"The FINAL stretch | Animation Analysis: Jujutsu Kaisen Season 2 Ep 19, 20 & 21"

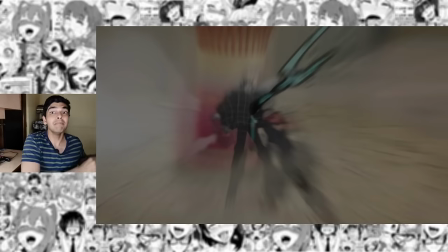(27:57)
In this case it's as easy as doing this right but by making it feel like Yuji's struggling to pull his fist forward Kosuke
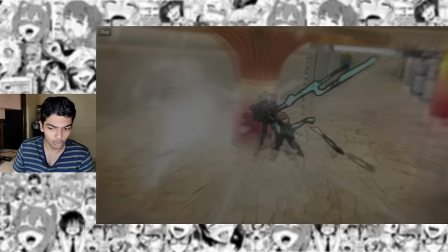(28:04)
Kato's exaggerating the weight of the punches and the impact itself you don't really see it it's a still frame but you can still see that it's extremely powerful just from
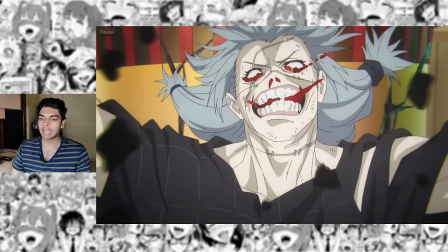(28:12)
the effects animation whatever you can see through the dimming and ghosting and the way blood just squirts out of mahito's orifices it's just
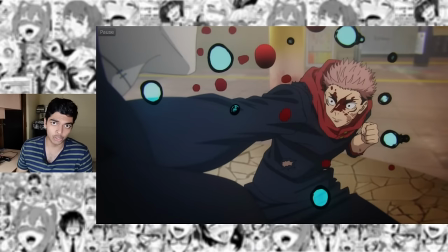(28:19)
so beautiful another excellent cut i mean the whole sequence is animated by kosuke hato of course every single cut is going to be incredible and then we get to this
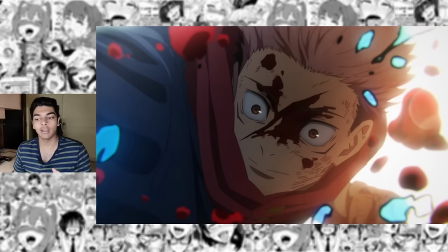(28:27)
beautiful drawing i wonder who finished this it does not look very kosuke hato-esque so either one of the animation directors but more than likely it's just Naoki Mezima or Shortero Thame Mizu.
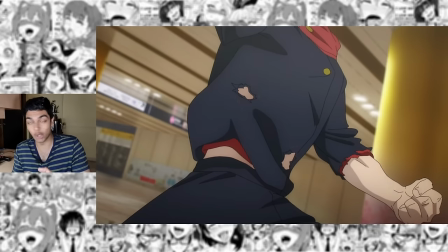(28:36)
Does not end there of course it's actually just beginning. Now you get to see the real non-stop rush of Yuji just throwing hands on Mahito and it's just so good.
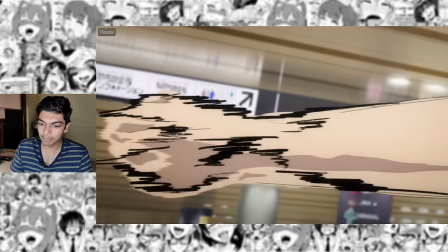(28:45)
Starts with an amazing Kannada pose right here. Again the build-up to the punch is excellent. The punch itself is a still frame.
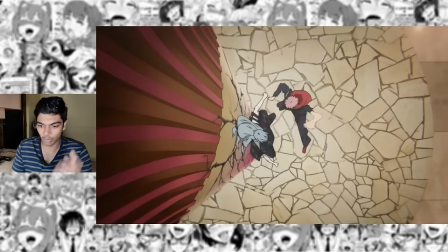(28:50)
The power of the punch is once again shown exclusively through the effects animation. And now we get to this I mean that's just unbelievable work by Kosuke Kato man it's so good.
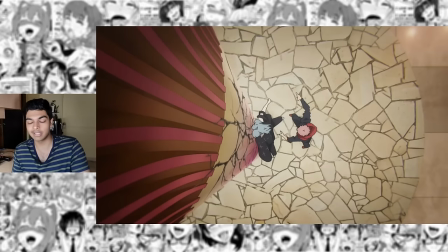(28:58)
Kosuke Kato's smears are very much visible in real time as well like you can very much see all the smears right here.
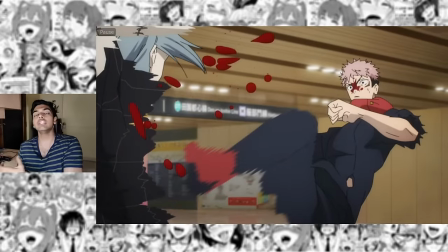(29:03)
It's not because he's using slow smears.
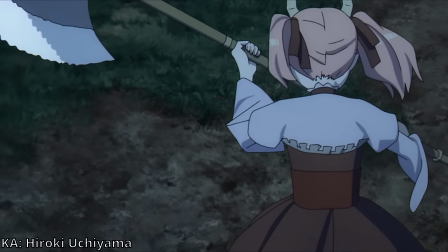(29:05)
There are other animators who actually use slow smears even with regular motion which makes their smears really visible but Kato is not really trying to do that.
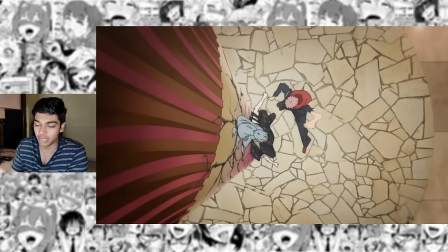(29:14)
It just happens because to show motion he needs to use smears and he's not really using extra frames in the beginning of the motion or behind the motion. This is limited frame count animation after all. So most of the frames are just smeared frames which is why the smears are so visible.
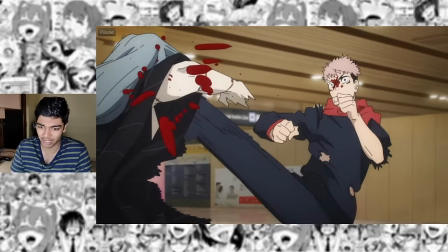(29:29)
The angular character designs of course super Canada inspired that choreography as well look at that the kick to the face and then the lower kick it's
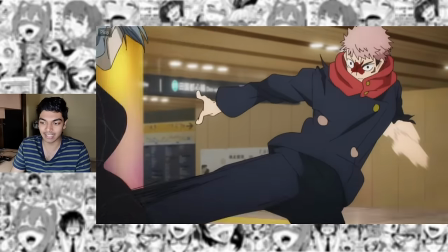(29:37)
just so good and then it just keeps going it's genuinely incredible and it gets even more exaggerated towards the end it keeps going more and more exaggerated
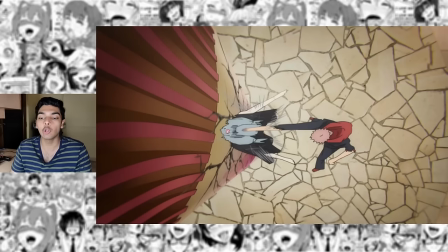(29:45)
look at Yuji's pose here yeah I mean look at that his hand is so long over here because it's maximum exaggeration and then we end with one of
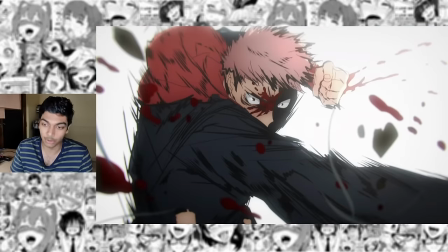(29:52)
the best illustrations in all of Jujutsu Kaisen I really mean that Jujutsu Kaisen has some incredible animation directors but yeah i mean this might be
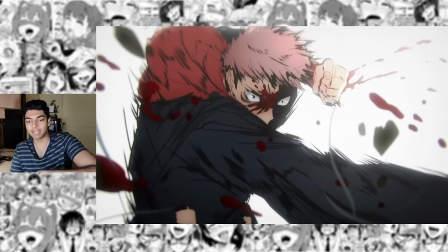(30:00)
my favorite illustration in the entire show so the layout for this was done by naoki mejima but the corrections were then done by kosuke kato so it's
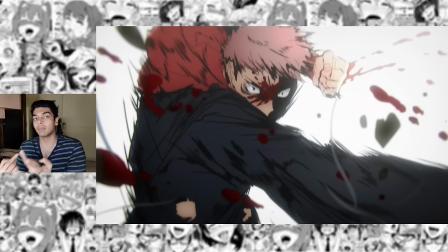(30:08)
the role reverse here up until now kosuke kato was animating with chotaro and naoki mejima doing the corrections what gives beauty to the scene is all
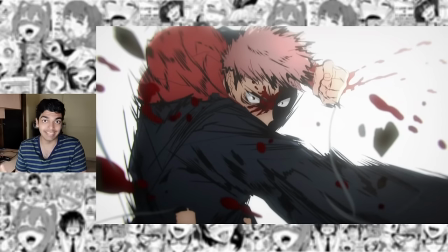(30:16)
of this exquisite line work and all of that it's a very easy guess to say that it's all done by kato looking at the style of the linework.
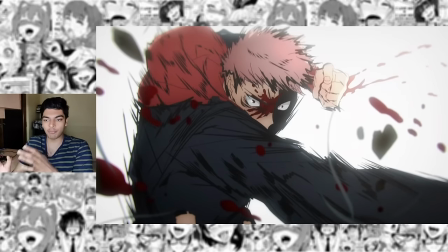(30:23)
You can tell as well that it's Kato drawing on top of an already existing drawing by looking at the hair over here, the hair at its own outline, and then Kato's linework with the outline does not really match it. He's just sketched on top of a pre-existing drawing and made it look more appealing.
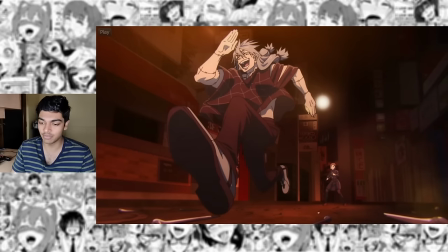(30:38)
This drawing is really well done, I'm assuming directly corrected by the chief animation director of the episode. And I love how confused Nobara looks here.
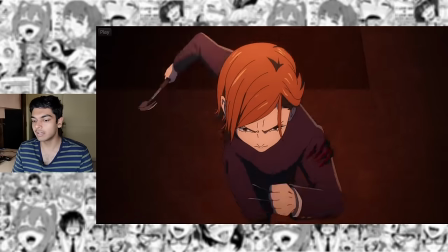(30:44)
This whole run cycle here is really well animated.
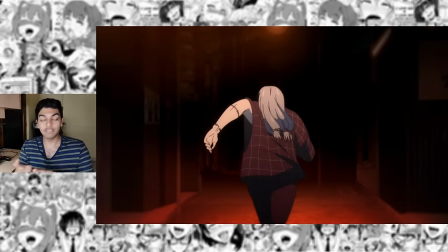(30:47)
Simple actions like running, hand-to-hand combat or walking if these were to look good they would require a very high level of character acting
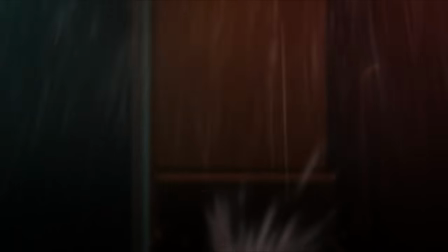(30:55)
strength from the animator side which is why episode 13 of Jujutsu Kaisen struggled quite a bit towards that end portion while Oonga Boonga fight scenes are just more
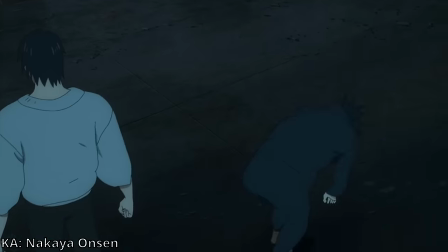(31:03)
popular fights that have more emphasis on choreography will just be more impressive to me simply because it's more impressive on a technical level of just character
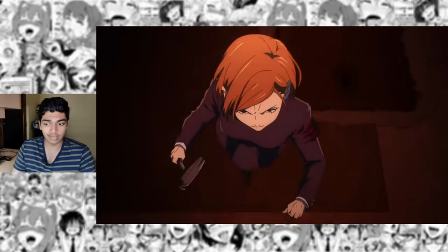(31:10)
animation the same thing is happening here it's just a regular old run cycle with Nobara and Mahito that goes on for a pretty decent amount of time
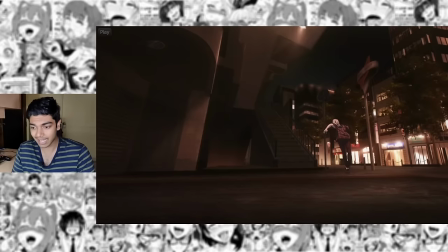(31:17)
but every single one of these movements they're so lifelike and it must have taken so much effort for the animator to do this this whole run cycle
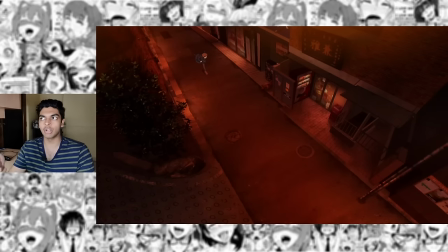(31:25)
is animated by kesuke namioka who's a very new animator in the industry he's worked on the ruby anime zom 100 and jujutsu kaisen season 2 so
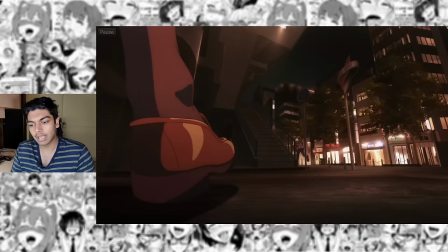(31:33)
back to back to back shows with extremely bad production conditions as always the perspectives are also really interesting that's the tendon of nobara's
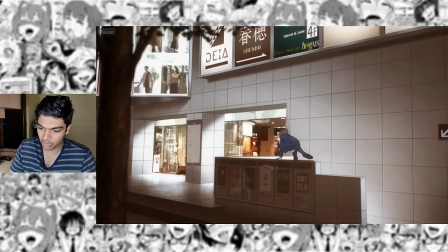(31:42)
foot and that's so well drawn just look at that walt over for example how many frames are over there and how natural the character acting looks this portion here again
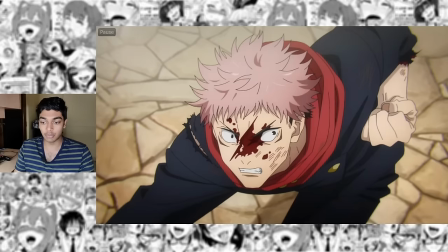(31:50)
looks like it's back to kosuke kato but it's actually animated by shotura tamemizu which means shotura tamemizu is a very good grasp of timing focused animation as well this
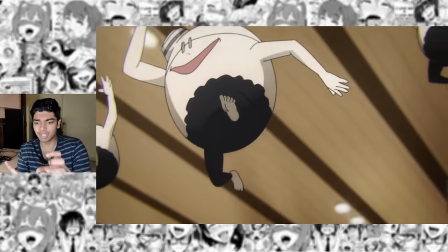(31:58)
really just looked like a continuation of kato sequence again the camera movement here is very deliberate it's like showing yuji's pov just darting his
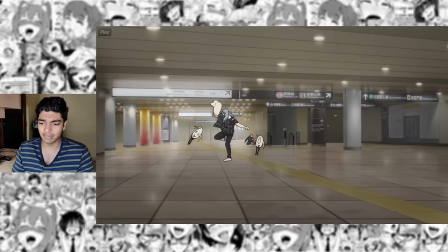(32:05)
focus between all these different portions of maito again really nice animation here all these bouncy mahitos are so well drawn and the ease
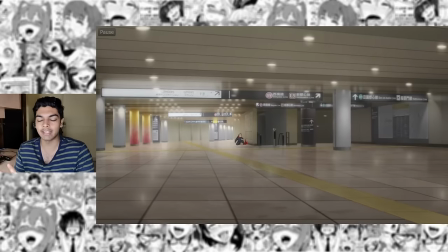(32:12)
in into this motion over here also really well done yeah the speed up at the very end there because he's coming closer to the camera masterful stuff another really good
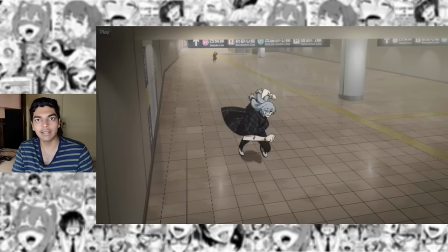(32:19)
vault over and the way he goes down the steps here as well just so well done i'm wondering if they use someone as a reference for that excellent yuji
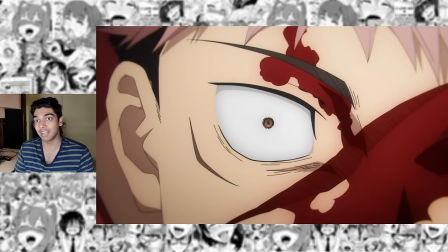(32:26)
drawing the way his pupil is drawn here just shows the shock and surprise he's looking at nobara who does nothing for some reason she
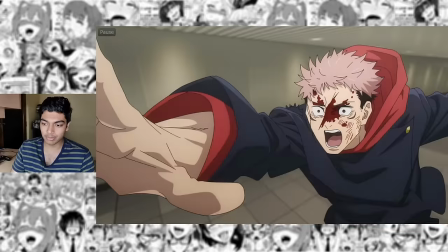(32:32)
could have definitely moved out of the way she had many seconds to do so talking about the animation here the layouts are entirely done by naki bejima of course the layout
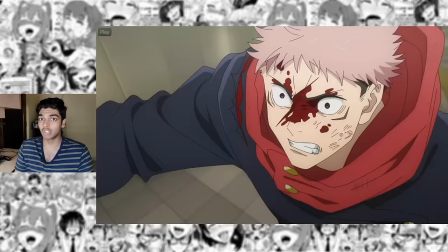(32:39)
would be the most important step for a shot such as this one because it's a complex rotation shot that connects one two
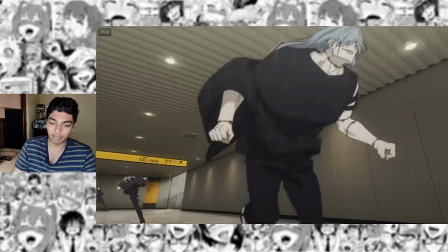(32:45)
three and four characters that's just extremely skilled layout work by mejima making something like this possible there is melting but it's nothing offensive
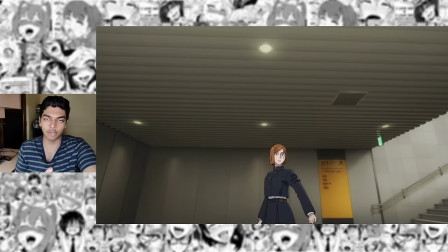(32:54)
or anything it's just the very little expected amount of melting that comes with a complex sequence such as this one could it be polished further yes but again in these production conditions i expect it to be much worse i expect it to be like at least chainsaw man level melting which we don't see here which is incredible.
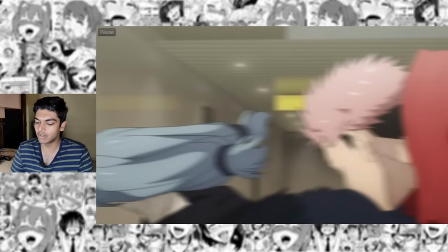(33:09)
Great smear with the way Yuji is coming in here and the punch has a lot of motion blur.
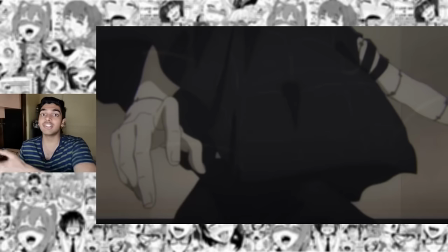(33:13)
That's again something that we did not see in Kozu Gekato's sequence because his animation timing is so amazing that you don't need motion blur on top of that.
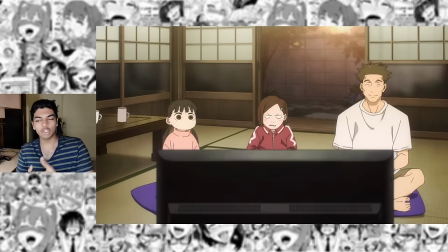(33:20)
We go to a flashback now Chibi designs again. You see a very normal looking shot over here but he's not satisfied with that.
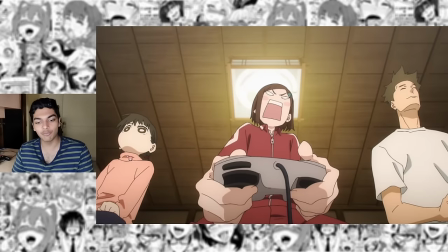(33:27)
You get this fantastic perspective on all three of these characters. You would never expect a face like this to look so three-dimensional.